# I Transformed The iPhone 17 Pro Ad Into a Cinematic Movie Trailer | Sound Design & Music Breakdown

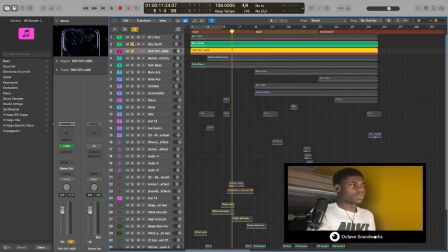So stuff like that, it really helps us, and it helps the viewer as well be immersed into the video.
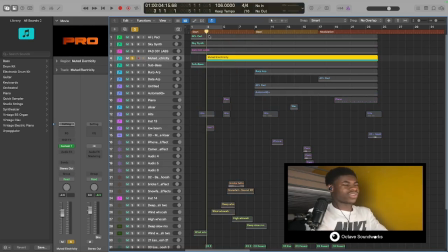I'm trying to make it more cinematic. I have this, I won't say a lead, but it reminds me of a train going through a tunnel, and I'll just play that for you.
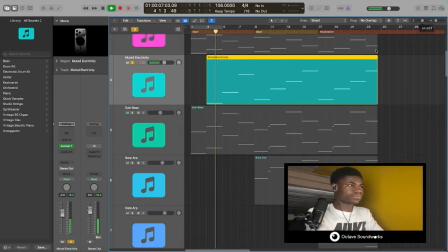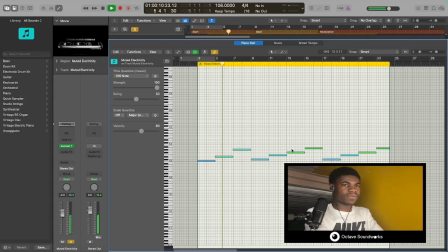Very simple.
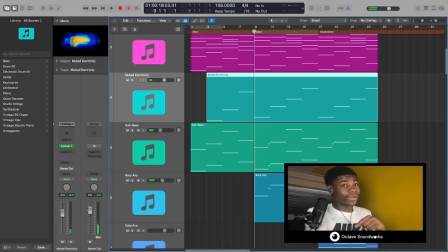And we'll get into the modulation. So now we're in a different key. So again, we see this new battery that's here.
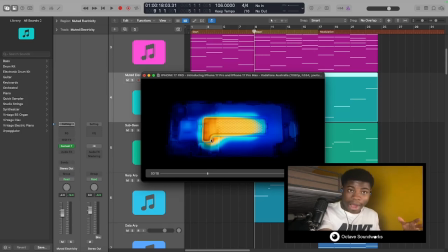New life. New power.
So it shows that we're going up a level than we were before. And modulations help us, signify that people that are not really musically inclined, they can tell that, okay, damn, something's gone on here.
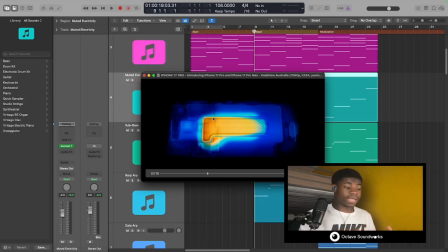Like anytime I'm in church, musicians, we may do like a modulation in a very intense set.
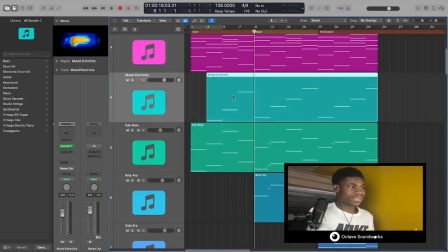People understand, oh wow, we're going up a level, they've just changed key. They don't know the terminology that is called a modulation or a key change, but they understood that something different has shifted, and that's what we're trying to emulate in this type of scenario.
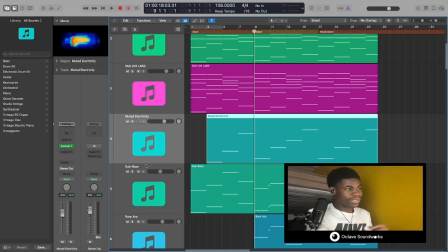Again, sub bass to show that power.
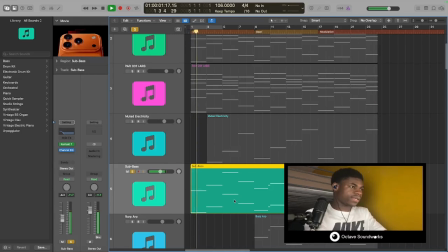It's the most powerful iPhone yet, so we got to show that, and that with our muted electricity, which is for free.
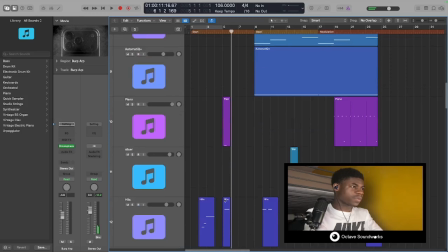Modern Media Composer, go and check it out. Gives me Oppenheimer vibes. So that's pretty much it for the first part. Again, more establishments we see with this piano here.
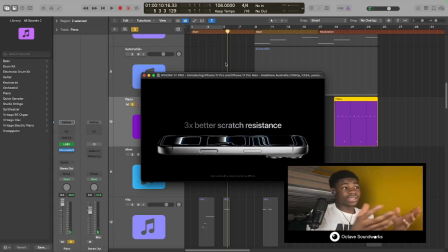When it drops the ceramic. So again, very powerful iPhone, 3 times better scratch resistance. We need to show that. Small but mighty. It's a small but mighty change.
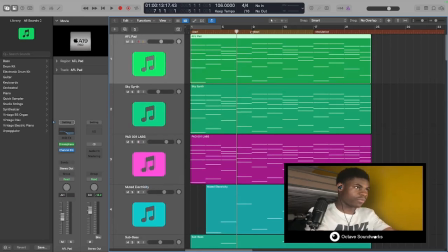It really, if you drop your phone, man, it's so painful to repair. So they're giving you the chance to see your phone in one piece again. But again, that's just the first bit. First 8 bars is just me setting the scene, the establishment. Now, when we go into the next part, we're doing a modulation.
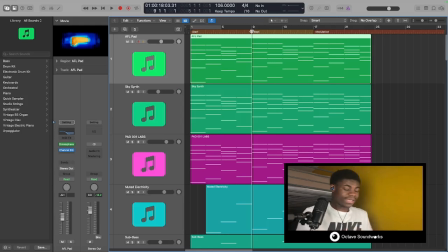A modulation, again, like I said before, is just a key change, and we go to the key of E, which is 1 semitone higher than E flat. So if C minor is our 6, in E flat, we're gonna go to C sharp minor.
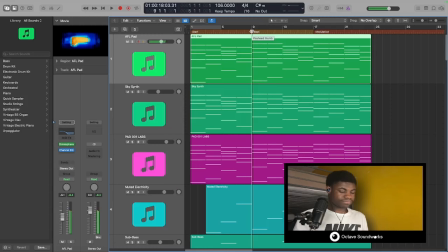Same progression. 5, 2,
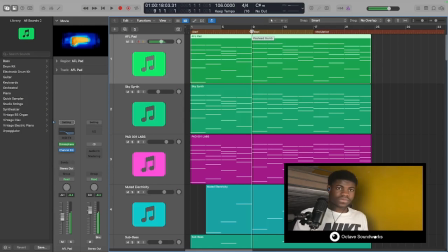6, 1. B is our 5. 2, F sharp minor. So that's the modulation that we have, and you can even see through here.
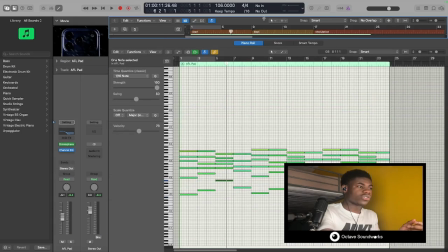You can tell that we have modulated. Not really, actually. Let me zoom in for you.
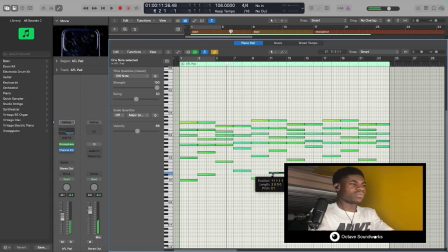But so we're in C sharp minor here, and you can just tell.
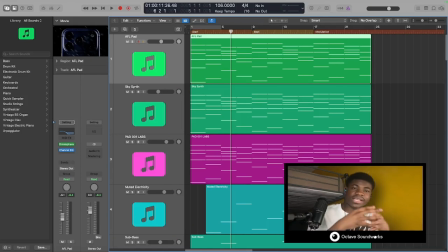Even if you can't, even if you're not a musician, like I said before, it really helps, because you're able to discern that something's new, something's changed, and everything repeats again and again.
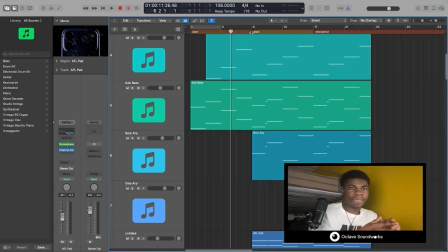That's what makes this so great. It repeats, but I add more layers. I was just watching an interview by I think it's like Verity. They used to do behind the song or something, and I saw Ludwig Göransson say, or heard Ludwig Göransson say that, you know, so people think that all these type of things should be grand and lots of changes,
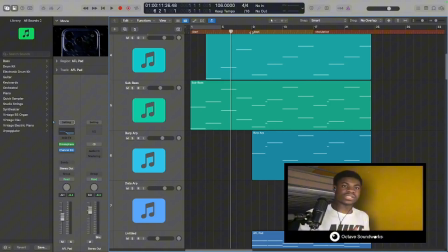but really and truly it can be the same thing, but you're adding more layers to show more depth and to tell a wider story.